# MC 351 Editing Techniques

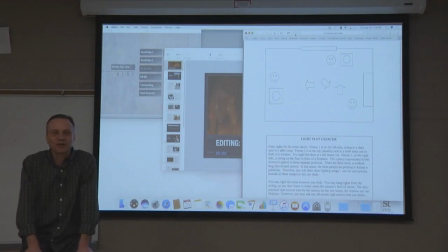(0:05)
Hi everybody, we're back for some more basic video and film production. You can probably tell by me wearing the same clothes every time that I've been trying to do a lot of these lectures back to back to back before they shut me out of the
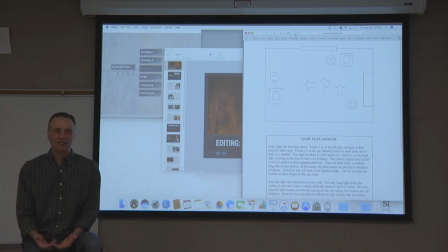(0:22)
building. So I really don't know what day I am on at any given time, and I realized that there's an assignment due on the day that I'm doing this particular lecture called a light plot assignment. And I really didn't get a chance to talk to you about it in one of the other lectures, so I'll talk to you a little bit about it now.
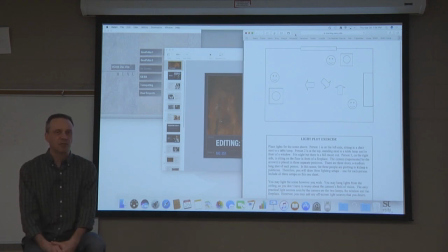(0:40)
I'll also send out some email information about it, and the instructions are on the Moodle page, but I'll probably push the deadline back for this just in case you didn't really understand it. Looking at this assignment, again, it's on the Moodle page.
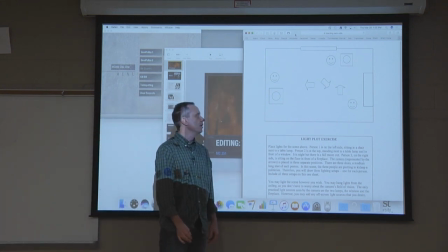(0:54)
What you're going to do is you're simply going to design the lights for this scenario. So, now, I don't know how well it shows up on your screen, but what you're going to see on this page,
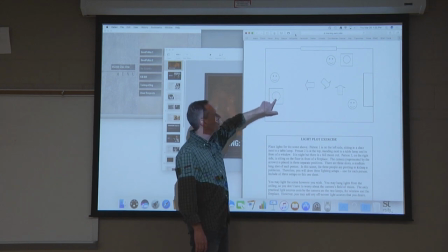(1:06)
you're going to see some people. Here's a person, that's person one by a lamp. Person two up there also by a lamp, and behind them is a window.
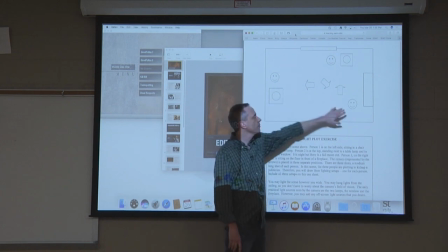(1:14)
We've got a full moon outside, so it's nighttime. Person three there by our fireplace.
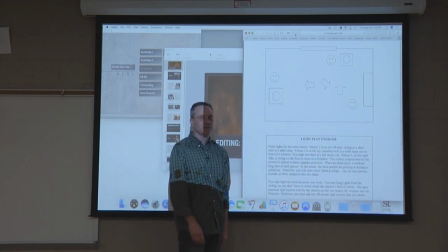(1:21)
All these little arrows that you see, those are cameras. So you have to design the light for these three different shots. So all you're going to do is think about each shot and maybe the tone for each shot,
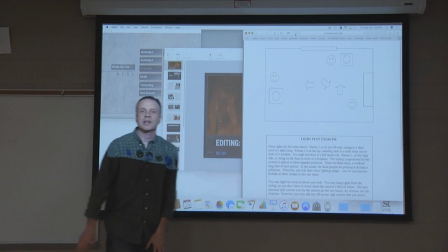(1:34)
and also what's the motivating light source for each shot.
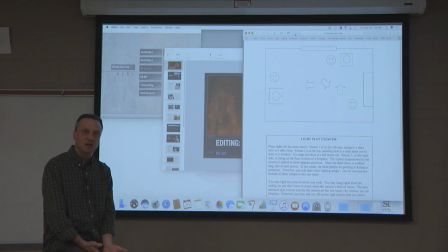(1:38)
That's going to help you determine where key lights need to go and also what kind of fill light you might need.
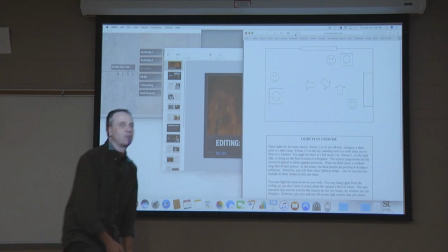(1:45)
Now I'll kind of give you an example on this first one.
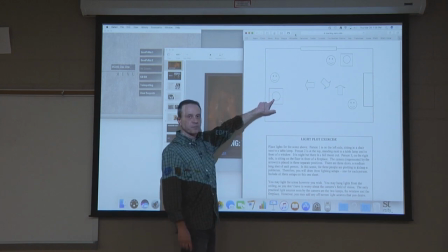(1:50)
On person one, we've got a lamp right here. Now that's probably going to be what we consider the motivating light source, right?
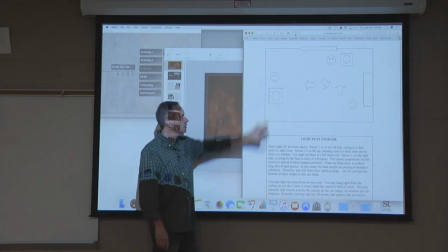(1:56)
That's where the main light will be coming from. So for this scene, you probably want to put a light somewhere in here
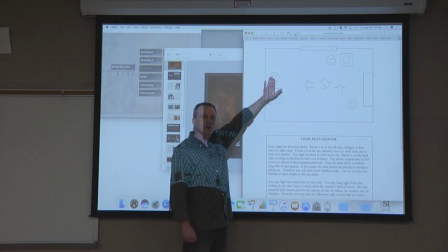(2:04)
to simulate the light coming from the lamp, and we call that the key light because that's the main source of light.
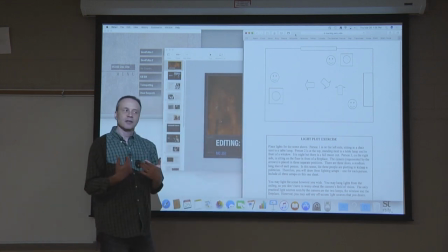(2:09)
That's where we want all the shadows to be generated off of.
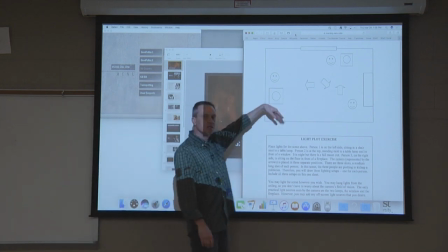(2:14)
Now once we establish the key light here, we probably want some kind of fill light just to tone down the harshness of this. Since the key light is on this side of the camera,
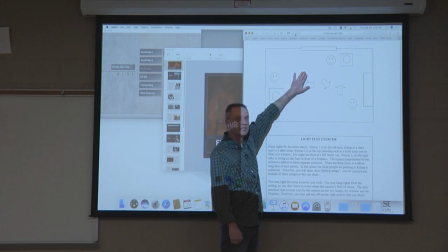(2:25)
we'd want to put a fill light on this side of the camera, probably as close to the camera as we can, just to kind of give a little bit of soft,
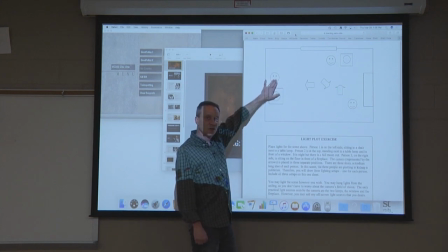(2:34)
diffused light on this side of the person's face.
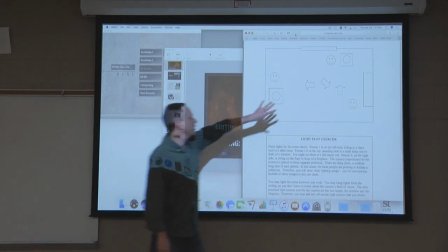(2:39)
So what I want to look for each of these, you're going to basically draw little lights for each one of these setups.
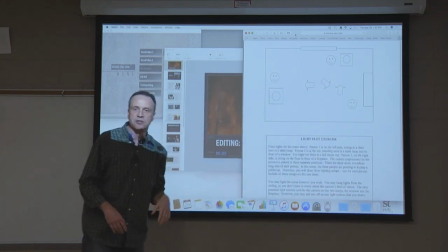(2:48)
And you can draw it all on the same page or draw it on separate pages, whatever is best for you.
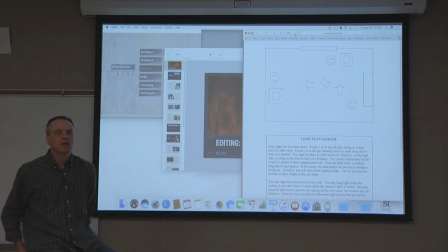(2:52)
And hopefully you'll be able to scan that and send it back to me. But let me know if you have trouble getting it sent back to me. But whenever you draw those different setups, you're just going to indicate if it's a key light, if it's a fill light, or if it's a backlight, or something else like a kicker or whatever it might be.
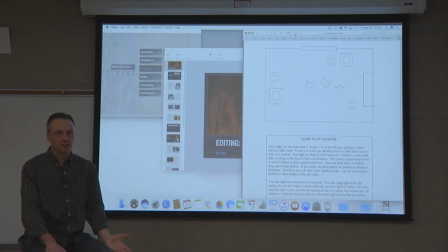(3:11)
You're also going to indicate if it's a hard light, directional, or a soft light, diffused. And then other things you might want to discuss, you might want to talk about how bright a light is compared to another. If you want to add some diffusion or some color,
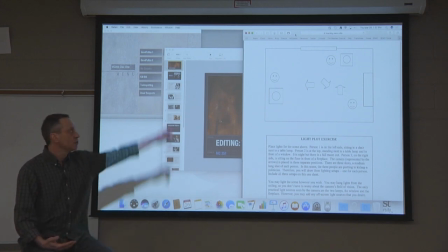(3:29)
maybe you want to add a little bit of pale blue gel to a light outside the window to make it look like moonlight. Just indicate those kind of things. Just basically be creative with this and design the lights the best you can. And if you want to, you can send me a rough draft of this.
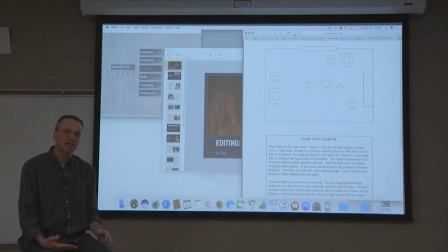(3:47)
If you're confused and you just want me to look at it and kind of give you some advice, I'd be happy to do that before you have to turn it in officially. So again, I'll probably push back the due date for this a week. I think originally it was April 13th, so I probably will push that back to the 20th.
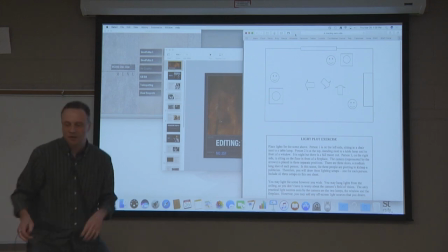(4:04)
Okay, let me get this off the screen, and then we're going to start with our next lecture.